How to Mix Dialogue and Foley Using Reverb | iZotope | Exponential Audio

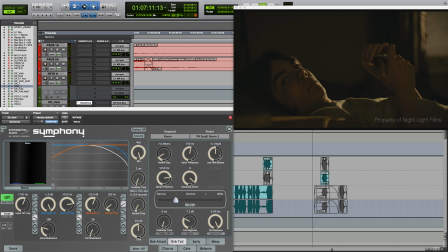0:05 In this video, I'll demonstrate uses for Exponential Audio's incredible reverbs, now a part of the iZotope family, in a post-production context.
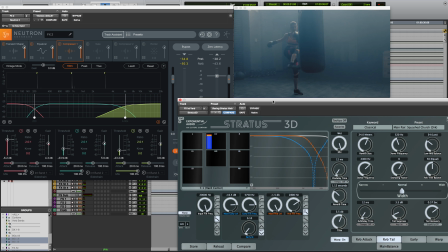0:13 We'll focus on how to blend automated dialogue replacement, or ADR, within a new acoustic environment of a scene, and how to artfully situate Foley and sound effects against footage with reverb.
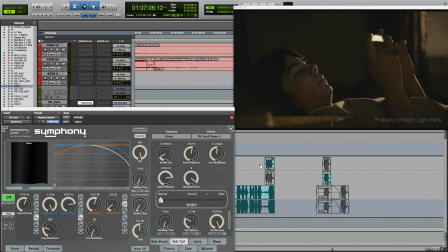0:25 Let's start with the ADR example. In this scene, a woman is heard off-screen knocking on her son's door to see if he's still awake. Her dialogue was recorded in a studio, not just behind a door as you might be fooled into thinking. Have a listen to the dry studio audio first.
Hey, Ben. First step.
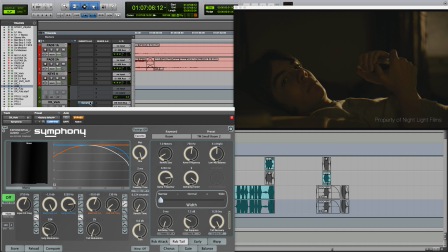0:49 You up?
And here's the same dialogue after it's been treated with Exponential Audio's Symphony.
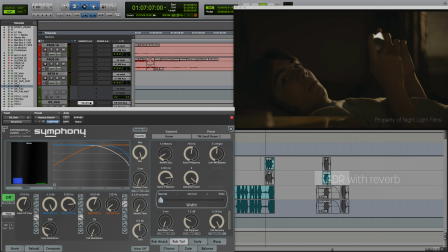0:55 Hey, Ben. First step.
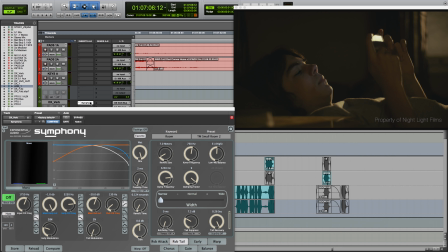1:01 You up?
Let's explore the settings used to achieve this effect with Symphony, an iconic character reverb and the most fully featured successor to R2, R4, and R2 Surround. First, we're using a preset rooted in the Room keyword folder.
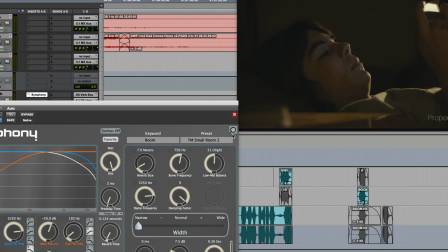1:17 In this case, it's the TM Small Room preset, which was especially fitting to match the close quarters of the space on screen.
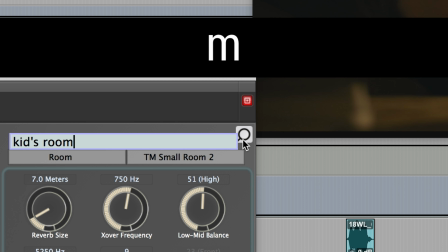1:26 You can also search for presets by name, application, or category right from the plugin itself.
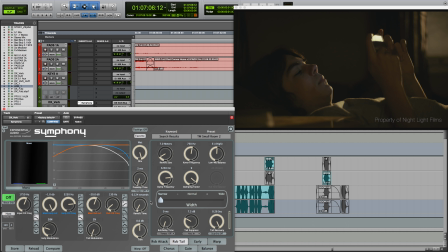1:35 A few things that make the setting special.
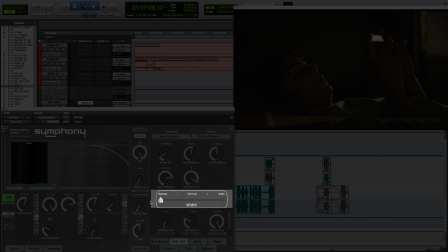1:37 Bringing the tail width slider all the way to the left helps to cinch the stereo image of the late reflections, narrowing them, essentially.
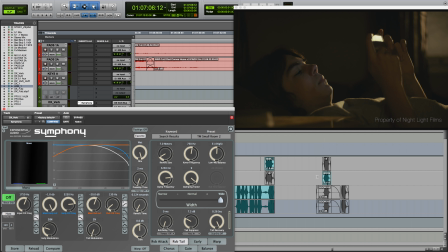1:45 If I bring it all the way to the right and make the late reflections extra wide, it sounds like her voice is in a larger room than the cozy space we see on screen.
You up?
Let's narrow that down.
You up?
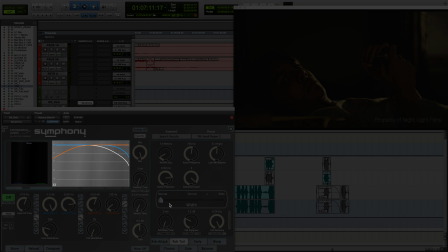2:02 Also, by essentially low-passing the EQ profile of the early reflections, we bring her voice closer sounding, warmer even.
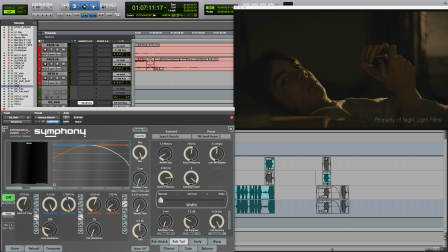2:11 By now, you've noticed that Exponential Audio's tools offer deep control over every aspect of the reverb. The frequency profile of the reflections is no exception. For example, we can change the filter shapes, Q, and adjust the level of the reverb for the early and late reflections.
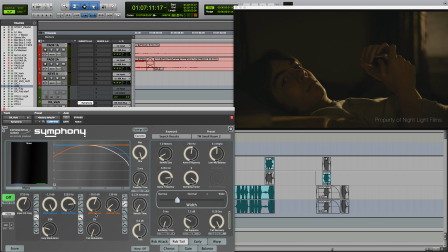2:28 Listen again. This time I'll undo the low-pass filter to allow more high-frequency information to factor into the sound of the reverb on her voice. Notice how it makes her sound further away, if not thinner sounding overall.
You up?
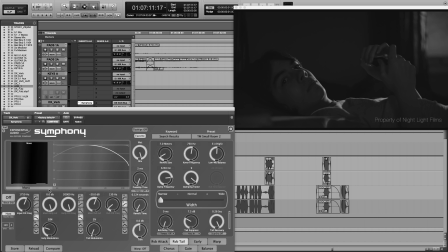2:45 So performing the low-pass brings a warmth and proximity to her voice that's more suited to the scene.
You up?
Let's do one last before and after, with and without reverb, before we jump to another session.
Hey, Ben. First step.
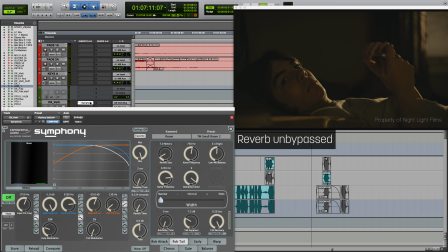3:04 You up? Hey, Ben. First step. You up?
In this scene, we have a doctor walking down a hallway.
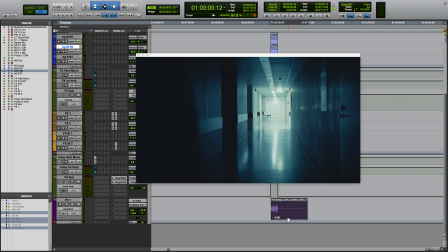3:18 Originally, the scene had no sound whatsoever, until FX and Foley, processed through Exponential Audio's reverbs, brought the sequence to life. I'll play it first without any reverb, and then with the reverb. And then we'll go through the settings.
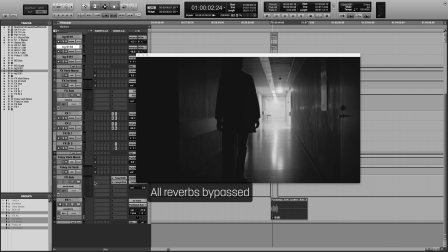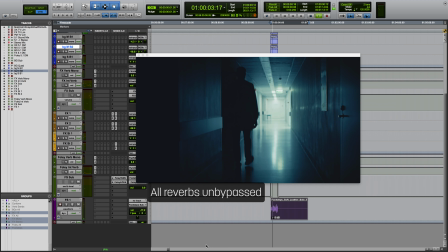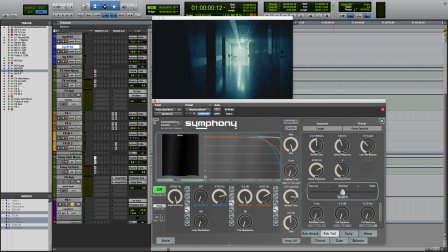3:59 While we have both FX and Foley running through Exponential Audio's reverbs, we're going to focus just on the footsteps and how to create the illusion of placing them in a large hall, as you see here. Two reverbs are sharing the work.